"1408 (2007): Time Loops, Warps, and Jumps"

Unsynchronized logic between time and space traveled has begun.
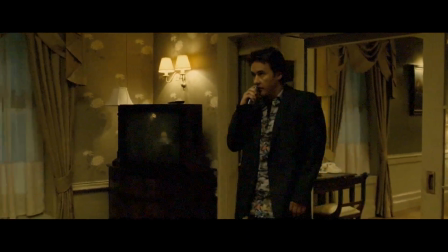(4:19)
Entering the room, Mike tours the individual chambers and helps himself to $8 beer nuts.
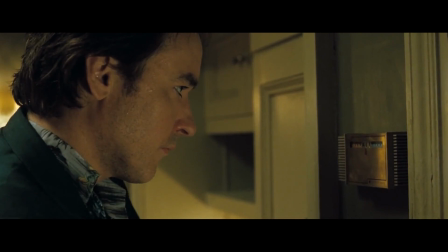(4:25)
Take notice his narration and his actions are out of sync.
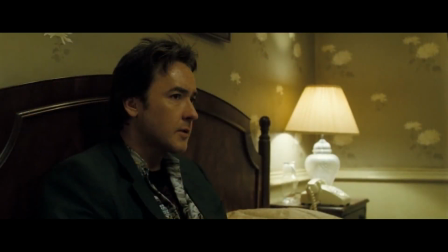(4:29)
This is a deliberate editing technique, common with exposition using lone characters,
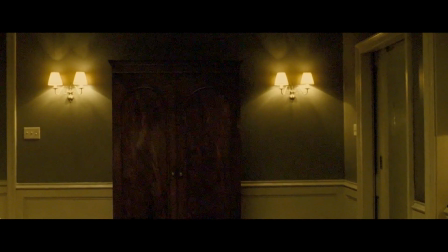(4:34)
and it quickly realigns, resyncs by the time he's on the bed reviewing paintings.
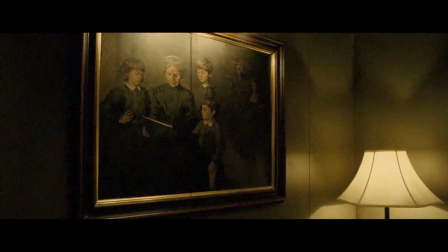(4:40)
A deliberate manipulation of linear time.
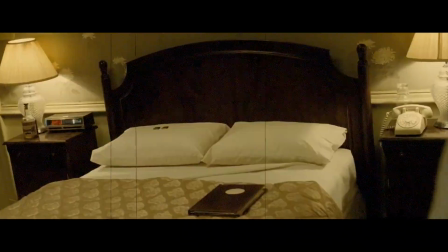(4:43)
When Enslin sticks his head out the open window, he is taunted by the radio, playing a Carpenter song released in 1970.
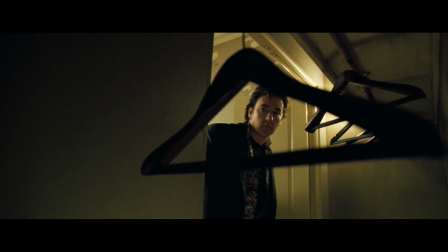(4:51)
Many will note the lyrics as a warning, a threat of terrible experiences to come, but I also posit that this is a clue when Enslin is currently in.
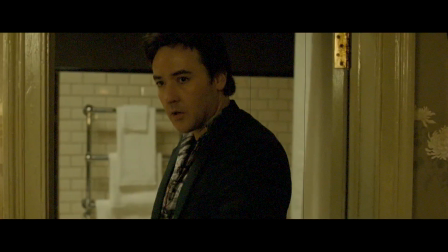(5:01)
He has just experienced a time shift.
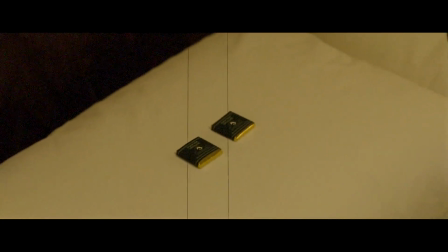(5:05)
Mints are on the pillow, where there were none before, and they were not there when he first entered the room.
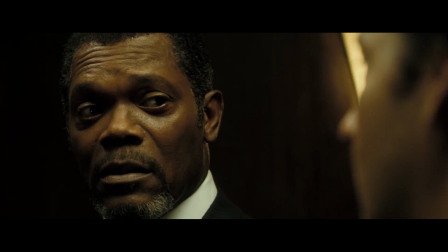(5:11)
Olin wouldn't bother leaving mints to melt on pillows if he had no intention of occupying the room.
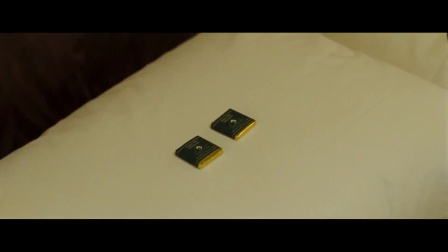(5:18)
Did the room manifest foiled candies,
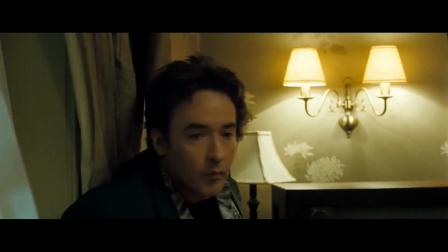(5:20)
or did it send Ensland back during a time where guests were commonly expected and the Carpenters were popular on the radio?
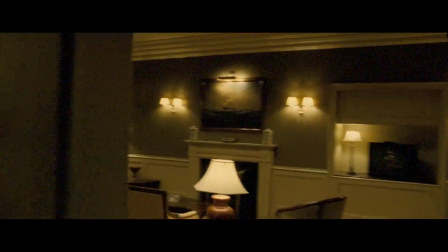(5:28)
The refolded toilet paper in Ensland's search for someone in the room reinforces the idea that objects were reset.
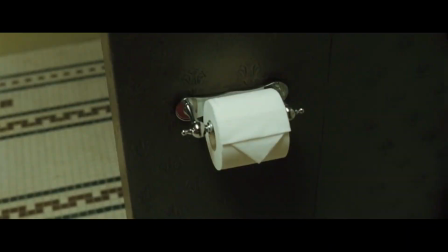(5:37)
But could it be what was changed was time? The roll of paper he looks at a second time is another roll from another decade.
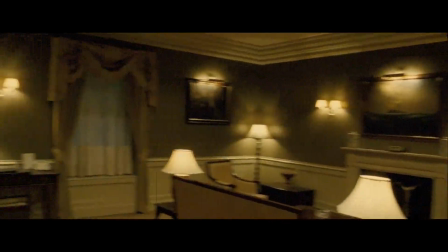(5:44)
His search for an intruder that doesn't exist is posed like making loops in the room, and he begins seeing things.
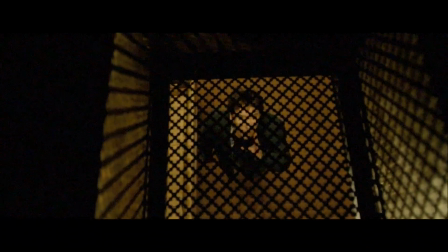(5:52)
Even we, the audience, don't know if they have material substance,
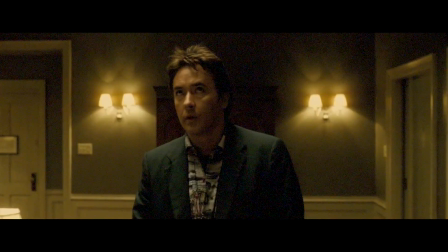(5:56)
like the mints and the beer nuts, from hallucinations crawling with the air ducts.
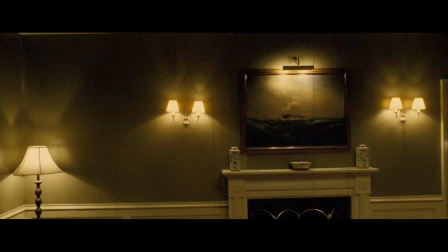(6:01)
The camera starts tilting, and the subtle disorientations from time evolves visibly and audibly.
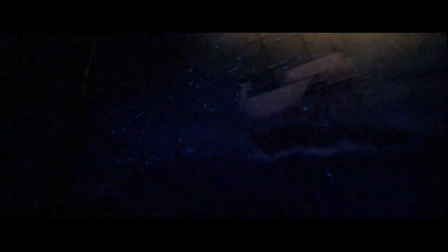(6:09)
Ensland's experience jumps to him holding a UV light. In many ways, the story jumps ahead in time to see clues of the past.
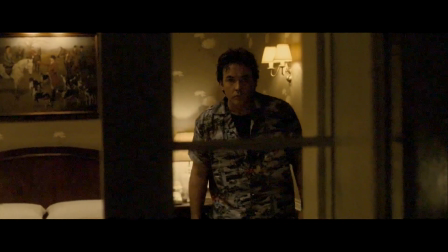(6:17)
It's not enough the camera tilts, but the paintings as well.
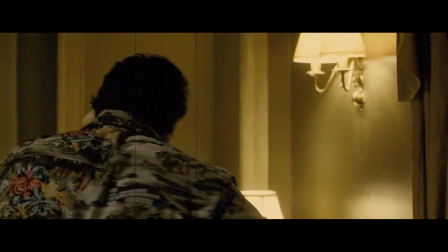(6:20)
One question I'm not going to address in this video is who did Mike talk to the first time at the front desk to fix his thermostat?
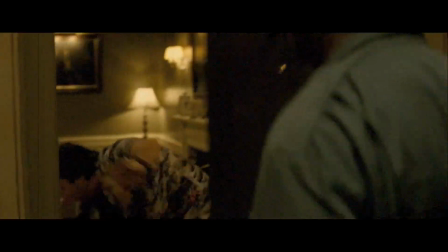(6:28)
But one I will address is what did the engineer see when Ensland opened the door?
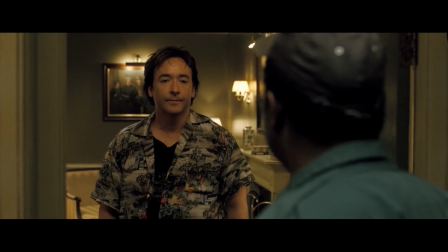(6:33)
By the engineer's question, he wasn't told that the room was too hot. You would think by the moment the door opened, he would have easily guessed.
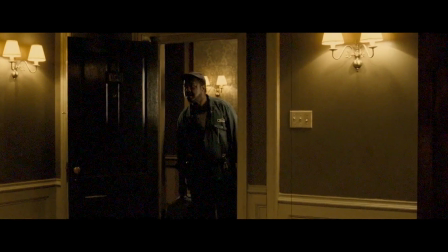(6:42)
Or perhaps he didn't feel extreme heat or cold by keeping outside the door.
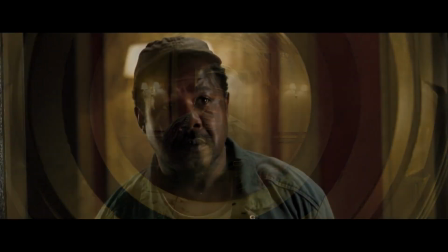(6:48)
The engineer was looking into the room like looking through a portal into a different place and time.
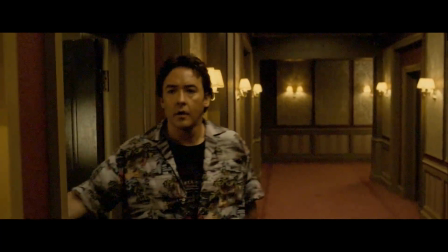(6:54)
Even the engineer's exit is playing on our awareness of time, seeming to move faster than his feet was shown moving.
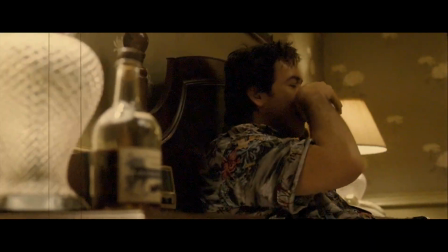(7:01)
Ensland celebrates air conditioning with a drink, and the radio blasts the Carpenter again.
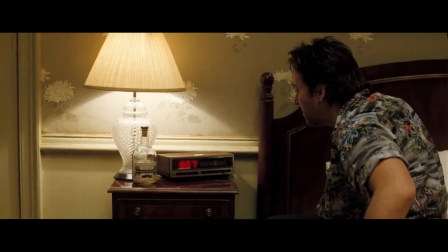(7:06)
We're seeing events repeated, recreated, another sort of loop, but more literal, before the clock displays a 60-minute countdown.
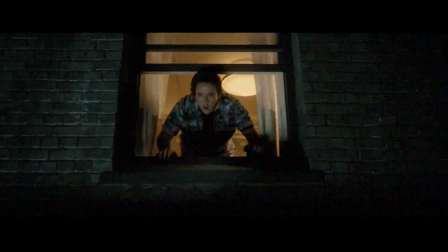(7:16)
Ensland loses his hearing for a moment, perhaps an analogy of equilibrium and how we keep our balance, our orientation.
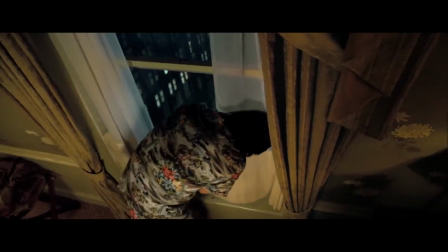(7:24)
The room physically attacks him, smashing his hand before scalding it with steam.
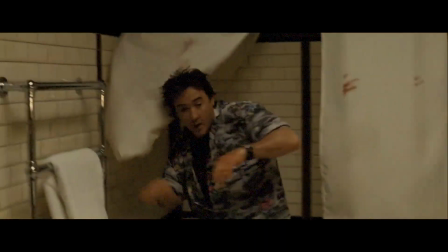(7:29)
It's just a tease the room is playing, because the radio blasts again.
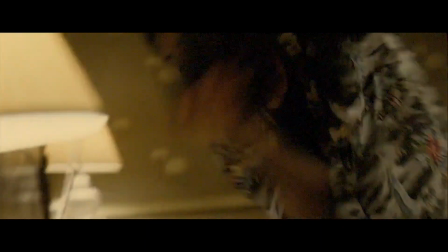(7:34)
We've only just begun. The irony by now is as subtle as a 2x4, as some say,
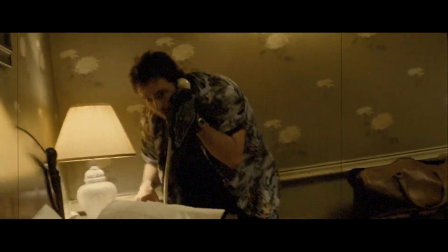(7:42)
before the phone rings, and Mike has to pick up the phone, and pick up the phone again.
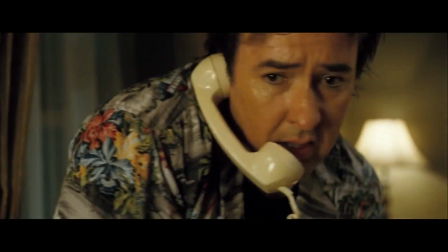(7:50)
Repetition, but getting nowhere with it, sort of like his Kafka-like discussion with the front desk, and he panics and cannot escape.
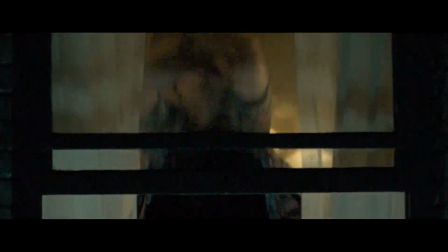(8:00)
Ensland's pleas through the window has him seeing his doppelganger.
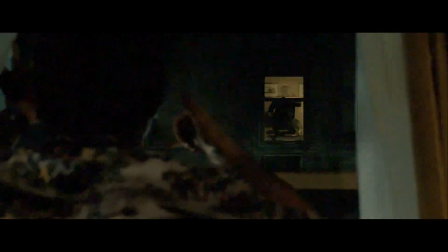(8:04)
It's not quite his reflection, but a similar reality set in a different space or different time.
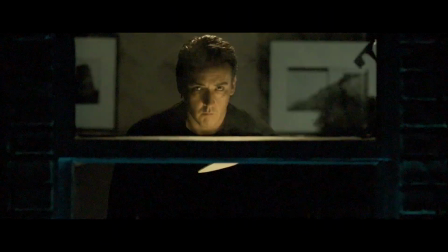(8:10)
They're slightly out of sync, as Mike's doppelganger is mortally wounded, while his experience was more of a nightmare.
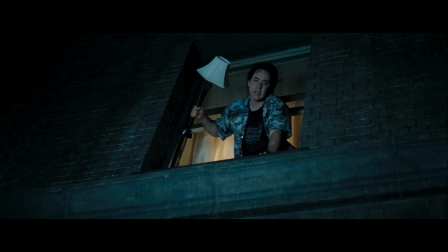(8:19)
The following sequence, Mike throwing a lamp out of the window, was a very clever and novel clue.